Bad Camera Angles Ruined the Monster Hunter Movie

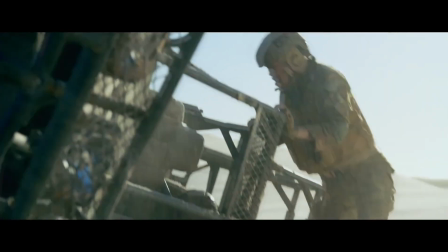[0:00]
Here is the Diablo scene from the 2020 Monster Hunter movie, and it highlights where I think the movie is ruined by bad camera angles and cuts.
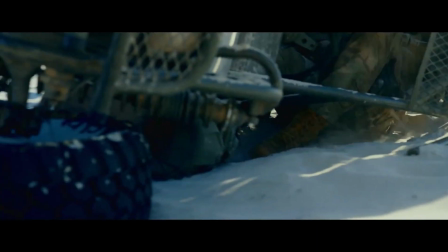[0:08]
Let's watch the scene first without any edit.
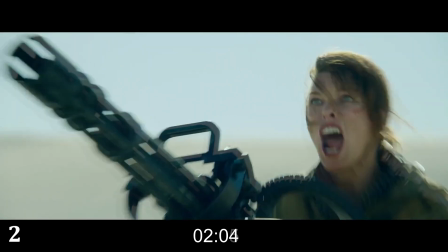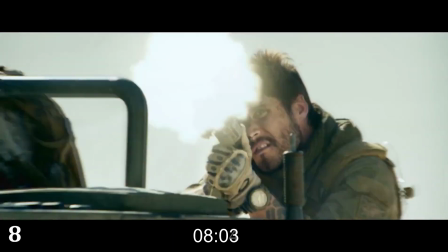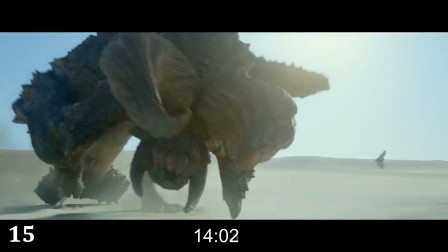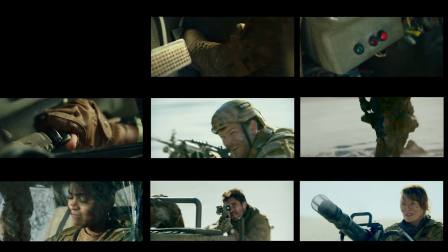[0:28]
In this 17 second scene, there are 16 cuts, of which half of them are close-up shots which don't provide any relevant information in the fight against Diablos. All of them say nothing directly about Diablos. These four cuts basically say, person is shooting at something.
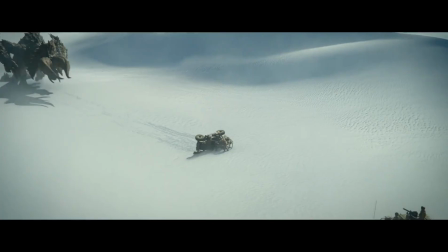[0:42]
These four say someone is driving. If you switch to a top-down perspective, the camera is essentially facing away from the action for half of the screen time.
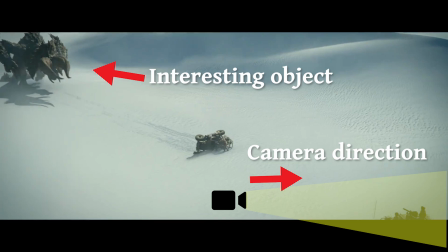[0:51]
Now, let's play a 26 second Rathalos clip from the Monster Hunter World game.
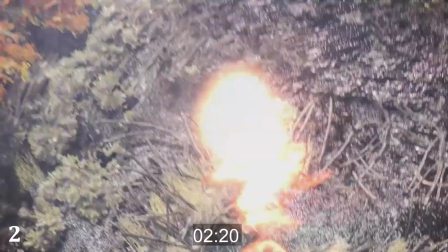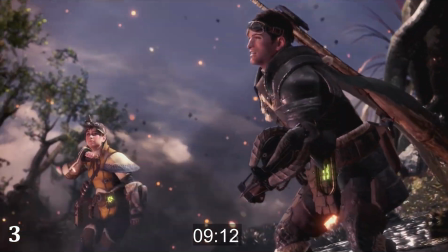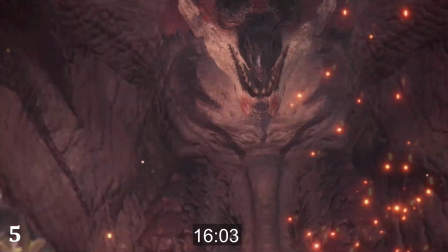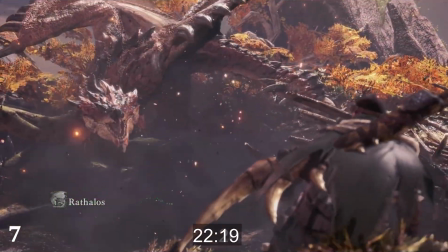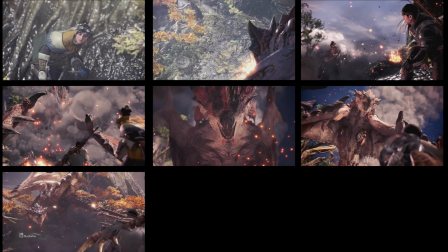[1:22]
Notice how there are only 7 cards. Out of the 7 cards, only 2 cards don't show Rathalos.
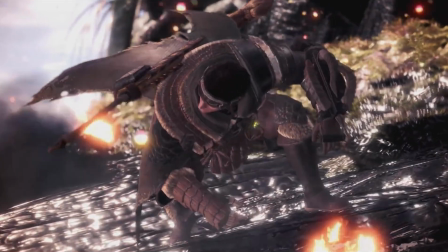[1:28]
The first one brings attention to the danger, Rathalos. And the second one shows the damage that Rathalos is causing.
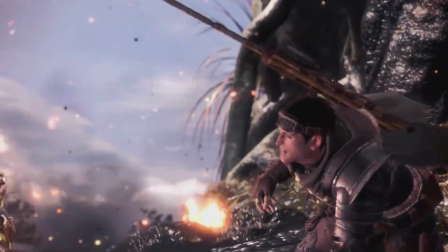[1:34]
Notice how, even though the camera isn't necessarily pointing towards Rathalos, the main topic here is still Rathalos.
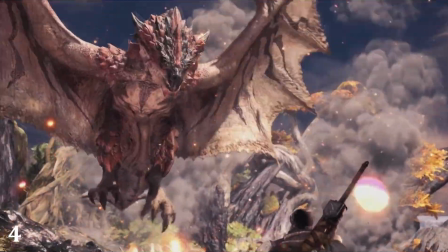[1:40]
While the threat, that is, Rathalos, is attacking, we have a clear view of the threat and the camera angle shows a better sense of the battleground.
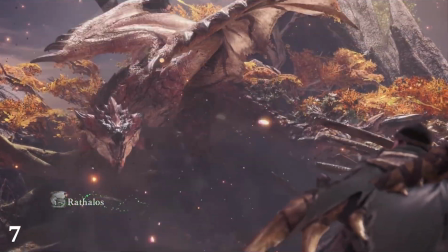[1:48]
Rathalos is the main focus of the scene. Contrast this to the scene in the movie, where the focus isn't clear.
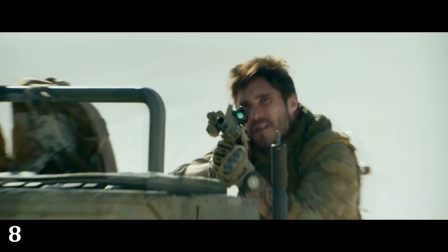[1:56]
We keep swapping to close-ups of Captain, this random dude, this random girl, car interior.
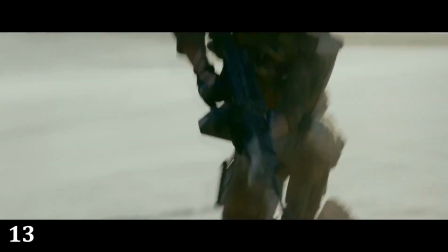[2:01]
And because the cuts happen so quickly, we don't really understand what's the focus here.
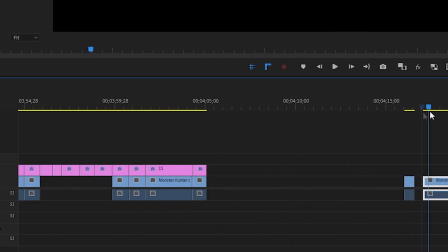[2:07]
So I did some editing to cut away the useless shots and brought forward some of the scenes behind to make what I think is a superior cut.
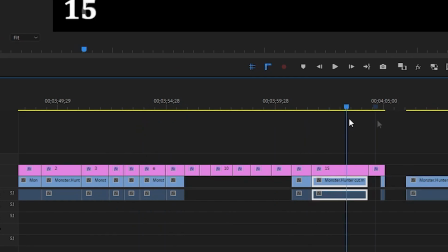[2:14]
This is the result.
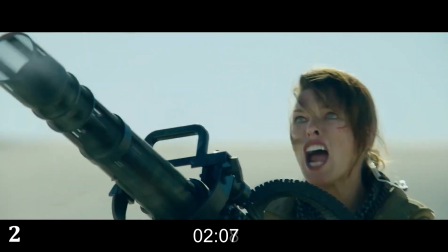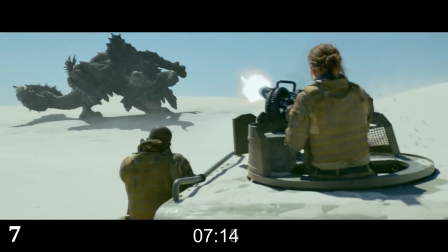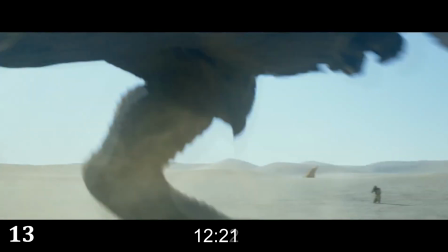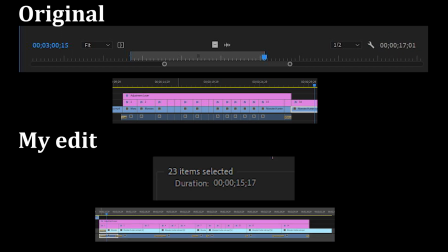[2:31]
The original scene I showed was 17 seconds. Compared to that, my edit was 15 seconds long, and also used scenes 8 seconds forward into the movie.
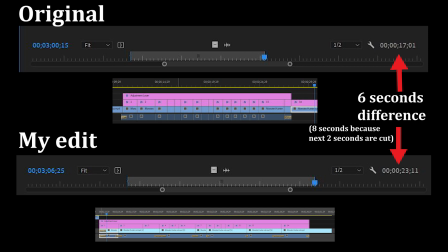[2:40]
Since bad edits like this are found all over the movie, the movie could have been a lot shorter with better cut-together scenes.
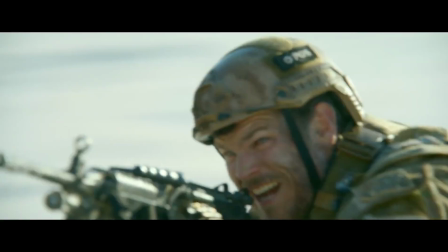[2:46]
Then you might say, oh no, you cut this guy and this guy out. Actually, who am I kidding?
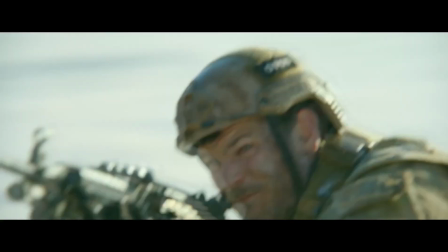[2:51]
Who really cares about these side characters? There lies the main problem with Monstant and Hollywood monster films in general.
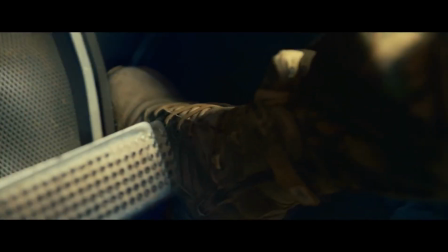[2:58]
They try so hard to put in extra actors and unnecessary story that the original focus of the movie is lost.
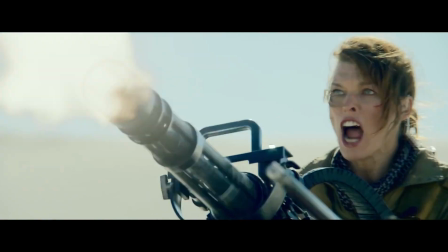[3:04]
Most of these extra cuts feel like extra padding just so that they can increase the runtime.
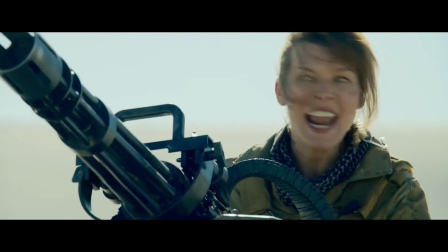[3:09]
And I don't know about you, but I'll much prefer a good 45-minute movie over a bloated 2-hour movie.
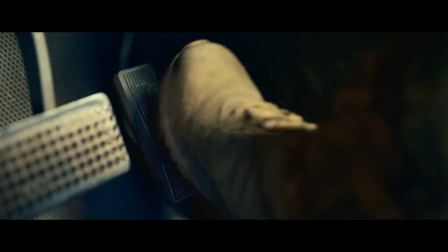[3:16]
Let me know if you agree with my view in the comments, and for most of my subscribers,
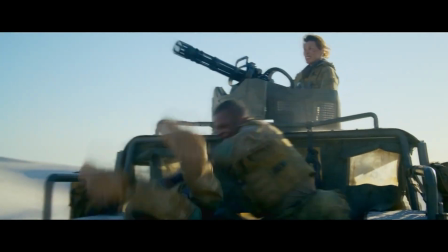[3:20]
I know that this probably isn't something you expect from this channel, but I'm guessing some of you are interested in anime and games in general.
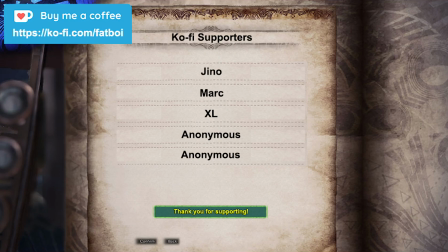[3:26]
Feel free to dislike this if you don't still. And as always, a big thank you to my Ko-fi supporters.